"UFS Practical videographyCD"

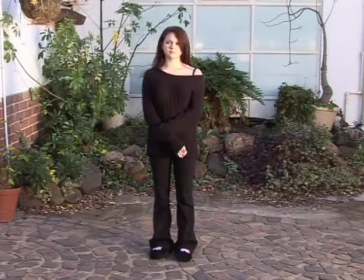Now we're talking about framing. That basically means a wide shot or a full shot, as they have in video terms, a 3/4, which cuts off at the knees,
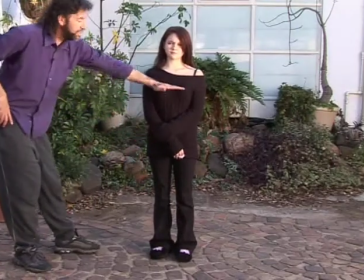a mid, which cuts off on the belt, an MCU, which is generally round about the chest area,
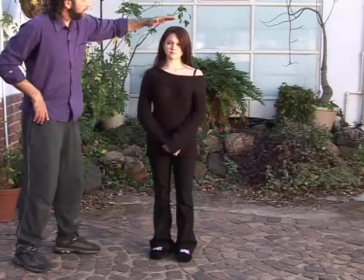close-up, which includes a little bit of shoulder, and an ECU, which is an extreme close-up.
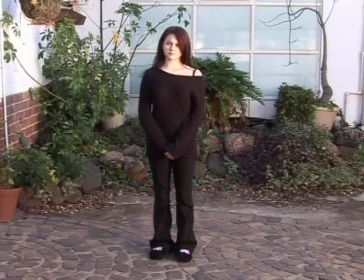Now, the big trick with this is that you need to get your headroom right, because this has been established for 100 years of this art, and most unprofessionals,
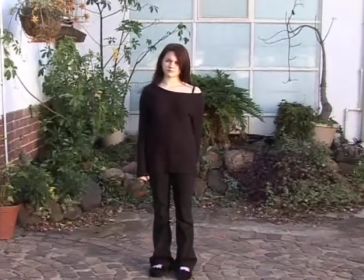most amateurs, land up giving way too much headroom in their shot.
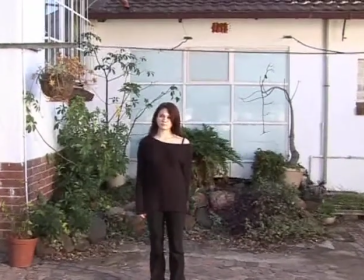And it seems to be like you want to situate the person in the middle of the frame.
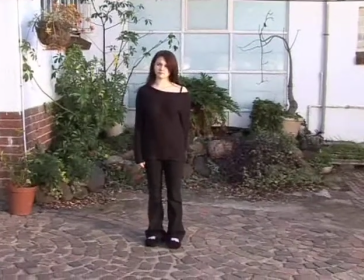This is completely wrong. You want her face in the upper 2/3, and that is way too much headroom.
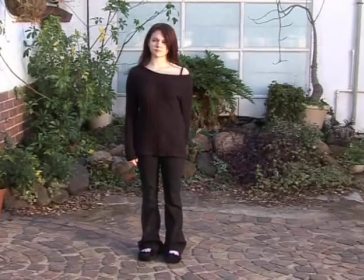Lock this off in your mind. This is a proper wide shot. Okay?
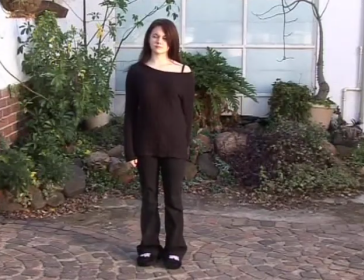Now keep on watching the headroom. I'm going to go into 3/4,
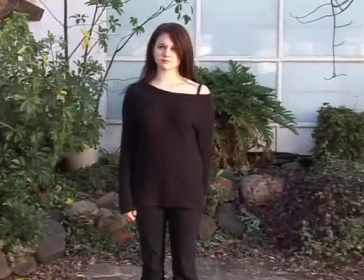which involves just cutting off above the knees or on the knees
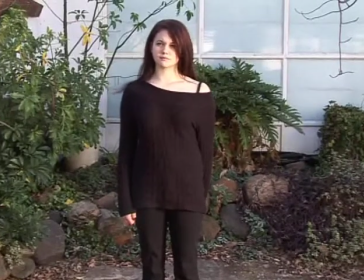and keeping your headroom very, very small. That's professional headroom for this shot.
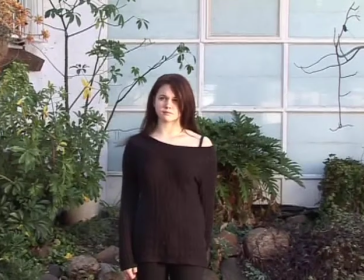The amateur tends to want to do that. It's very bad framing and will be recognized as amateur.
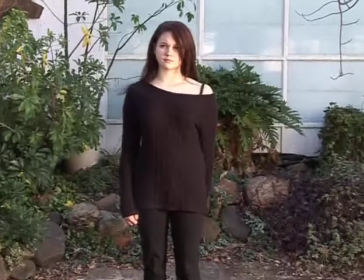That's the correct headroom.
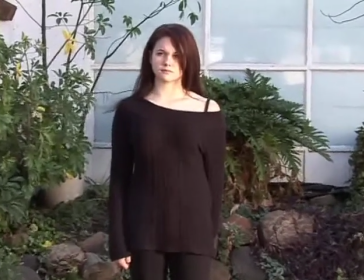And then your next shot, and by the way, are you aware of the gradations that we are making and why they're there?
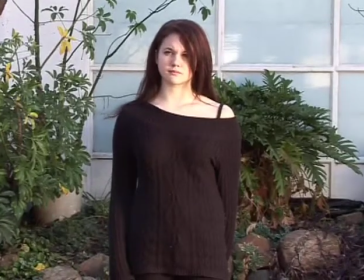The next shot being the mid shot. The reason for the changes from the wide shot,
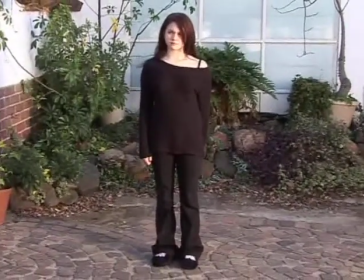from the wide shot to the 3/4
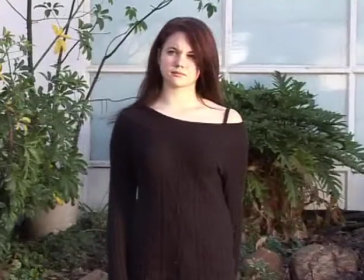to the mid, is that because these changes are enough of the change in your framing to justify a cut between them. If you were to have a loose mid and a
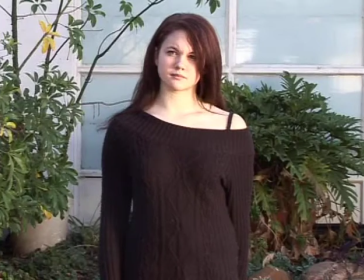tightish mid, it's not enough of a change for the cut. It'll look like a jump cut. So that's why we change
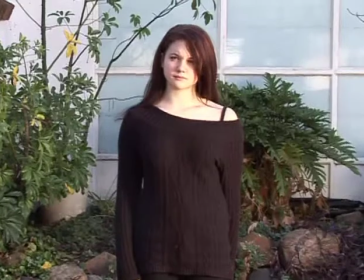to the degree that has been decided on by convention by the professionals.
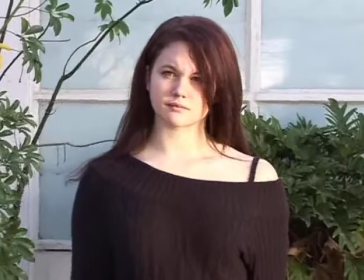Let's go to an MCU now. That was the mid. MCU, very little headroom.
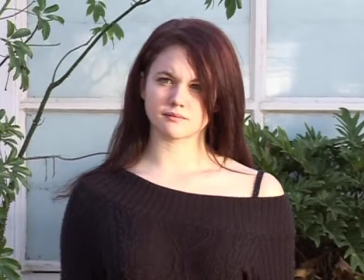Take notice of the headroom now. Eyes in the top 2/3.
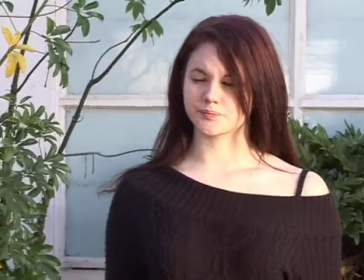If she was looking that way over there, you would give looking room so that there's proper looking room.
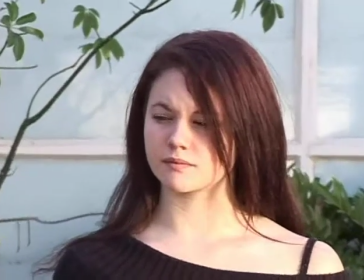And that's an MCU. A close-up is generally wider than most people expect.
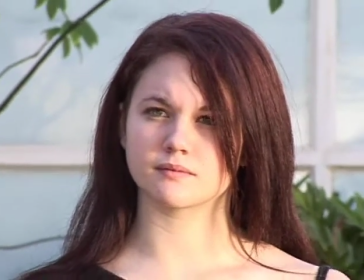It catches a slight bit of the shoulders, and there's very little headroom over there.
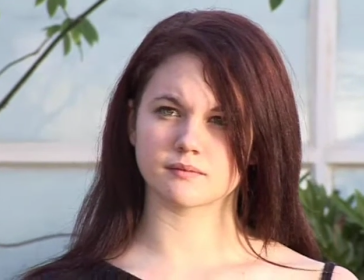That is a proper close-up.
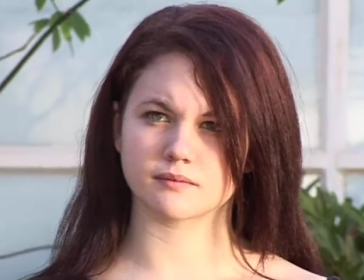And as you go tighter, you start moving into BCUs or big close-ups and ECUs,
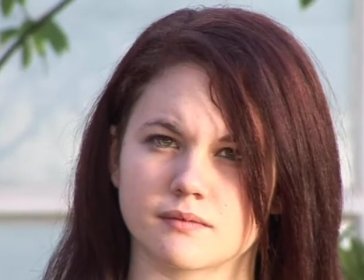which is singling out a certain aspect of the face or body.
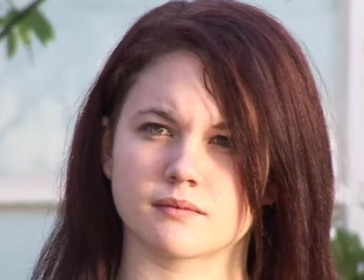You can have an ECU on the nose, on the eyes, on the hands. ECU means extreme close-up.
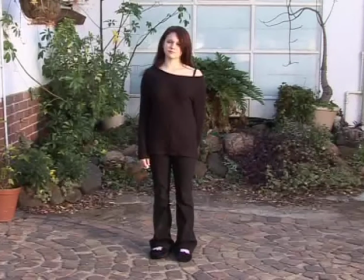The reason why we change with these particular
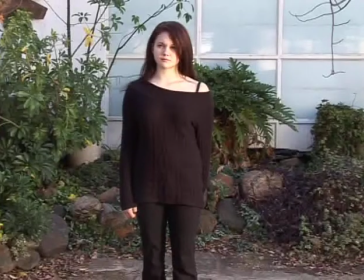graduations is allow us to cut between them so that there's no jump cut.
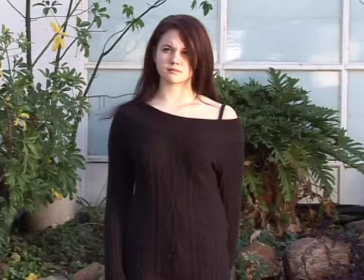There's enough of a change in your framing in order to justify the cut.
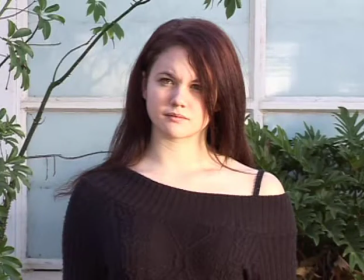And remember, professionalism is all about creating seamless editing, invisible editing.
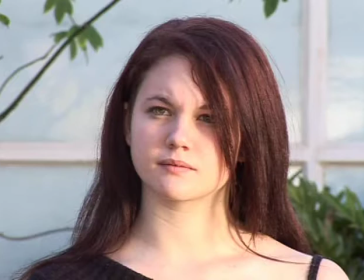And that's why we do those changes to the degree that we do them.
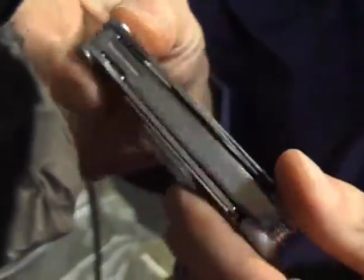Have one of these things if you are intending being in the film and video industry.
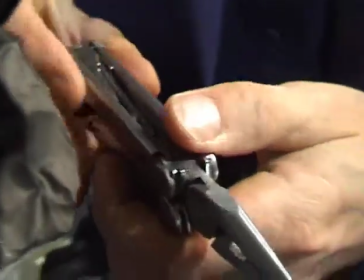The glorious Leatherman.